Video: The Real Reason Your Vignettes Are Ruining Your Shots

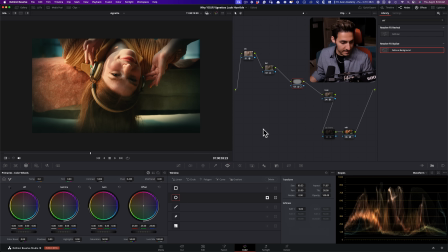(8:13)
Let's save this version and now reset it. So what the beginner did is that they just basically created a vignette because they saw a video somewhere and this is how the vignettes go, and that's what they did.
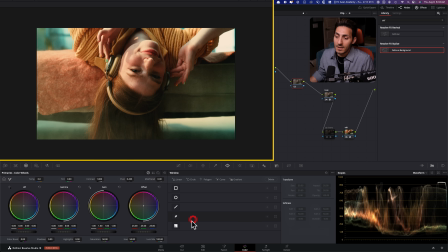(8:27)
But what a professional would do is, after assessing the image, one of my favorite type of windows is this right here. So that's how I would create a vignette most of the time, because this is the most organic way to create shapes inside Resolve instead of this.
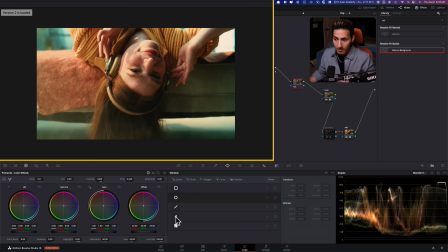(8:44)
This is just a dead giveaway, like anybody can spot it. So let's click right here now and assess the image, what's going on. So the light is coming through here and then it's kind of fading away. Got it. So I'm going to click and create a point right here. I'm going to create another point right here.
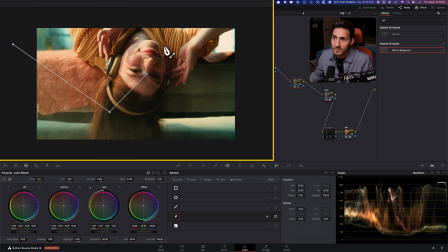(9:01)
And then I'm going to go right here to here to here. And then I'm going to close it off like that. Okay. Now, what we can do is we can grab these points and kind of extend them.
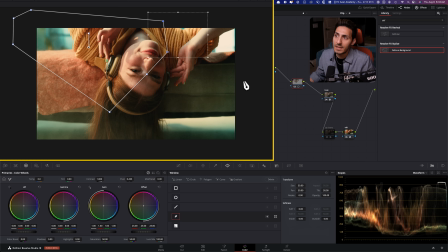(9:17)
But let's just, for the example's sake, keep them somewhere around here. Now I'm going to invert that. And remember, we said we're going to use our gamma for most like believable results.
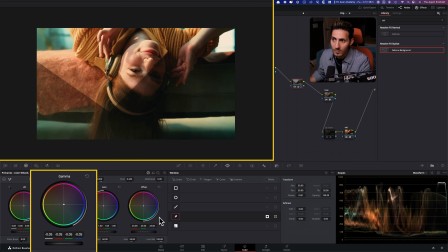(9:29)
So let's go ahead and do that. And let's not over exaggerate it. So let's park it somewhere around here. Now what I'm going to do is I'm going to go back into my window. And all I want to do is I want to take my outside and I want to open it up.
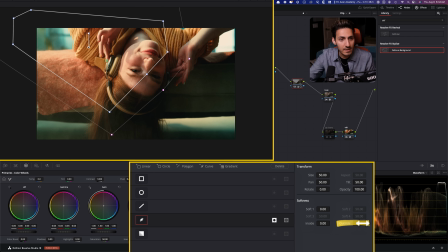(9:43)
So I'm going to open it up and just look at like how realistic the effects are here.
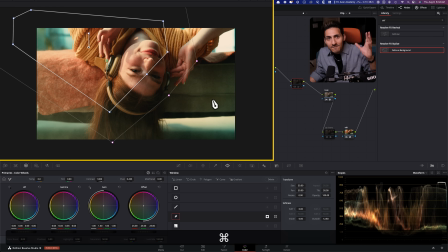(9:51)
like how it just like fades away, like what we just did.
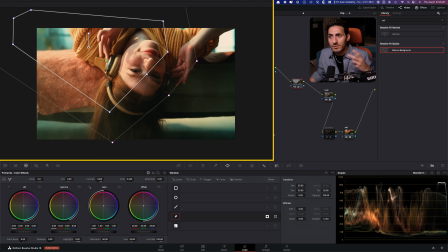(9:55)
You see like how beautiful the results are with this particular shape instead of just using like a predetermined oval and just not moving it, and it's completely unmotivated and makes no sense. Like the vignette comes out of nowhere.
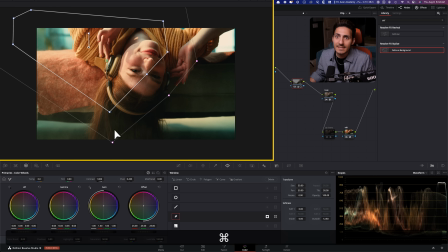(10:11)
Whereas here, it is light motivated. Like it makes sense. It should be there. So if I do before and after, it makes all the sense in the world. More importantly, what we can do is we can go in our HDR palette,
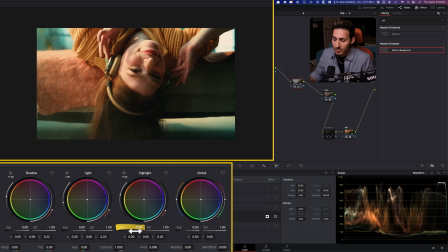(10:25)
we can go under our exposure right here, and I can start pulling that in. So let me pull that in. Like I don't want to go too far. And even if I park it
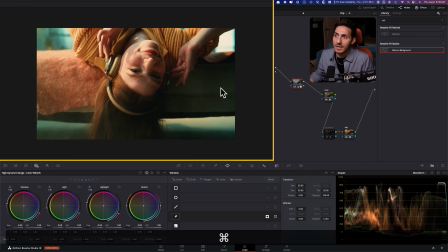(10:39)
half a stop and I park it somewhere around here, like look at how we are bringing this down without affecting anything else, and how realistic this effect is compared to now if I go to this vignette right here.
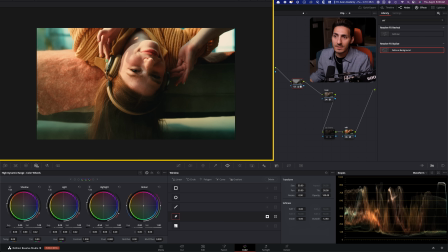(10:53)
So if we just look at these two, you can see the results, right? How natural this is, and the light is coming through here. So like it makes the most sense to have a vignette here. And if I play it through, everything is gonna latch on.
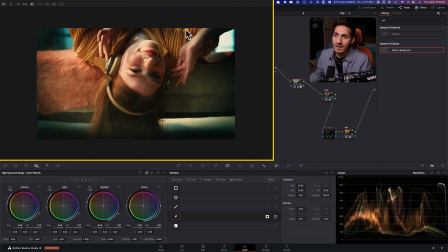(11:06)
It's not like it's not gonna fit in perfectly. And like how the cutoffs were so crazy, whereas like with our version, everything blends in.
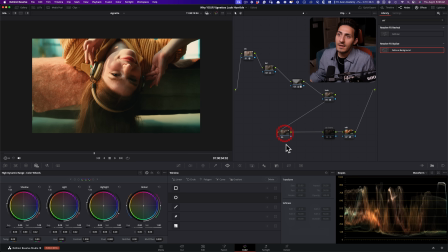(11:15)
Another great use of a vignette in a situation like that to create a really, really sophisticated,
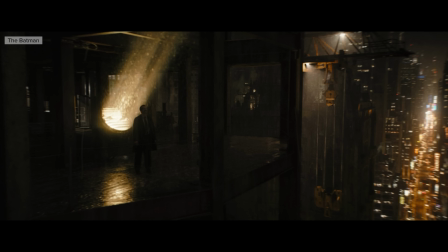(11:23)
like Hollywood's like modern go-to look would be to add some sort of like lens distortion.
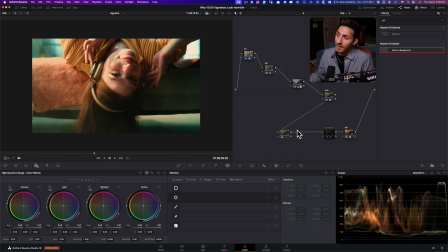(11:30)
And I'm going to do that here.
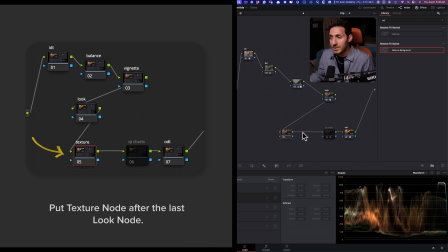(11:32)
Anytime I'm using my textures inside my node tree, I apply them right after my last look node.
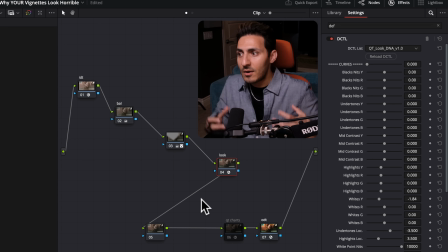(11:40)
So basically my textures are placed after all the color work is done. And in my experience, it gives me the best results. Okay.
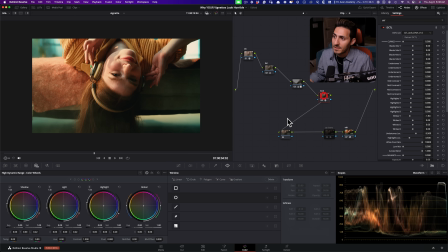(11:51)
And that's why it goes right here after the main look. And then here, let's just call it lens distortion. And then I'm going to drop in defocus background. And when you first drop it on, nothing happens.
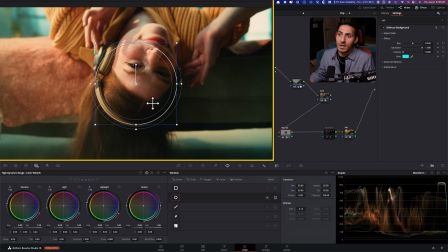(12:05)
But as soon as we create this window, now we can actually see the effect, what it's doing.
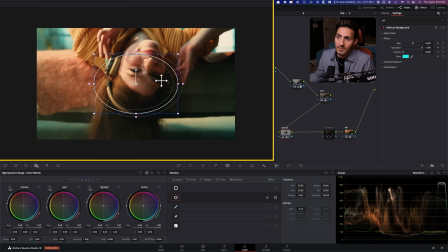(12:09)
So what I'm going to do here is that I'm going to create a shape like that, and I'm going to turn it to something like this and just place it somewhere around here.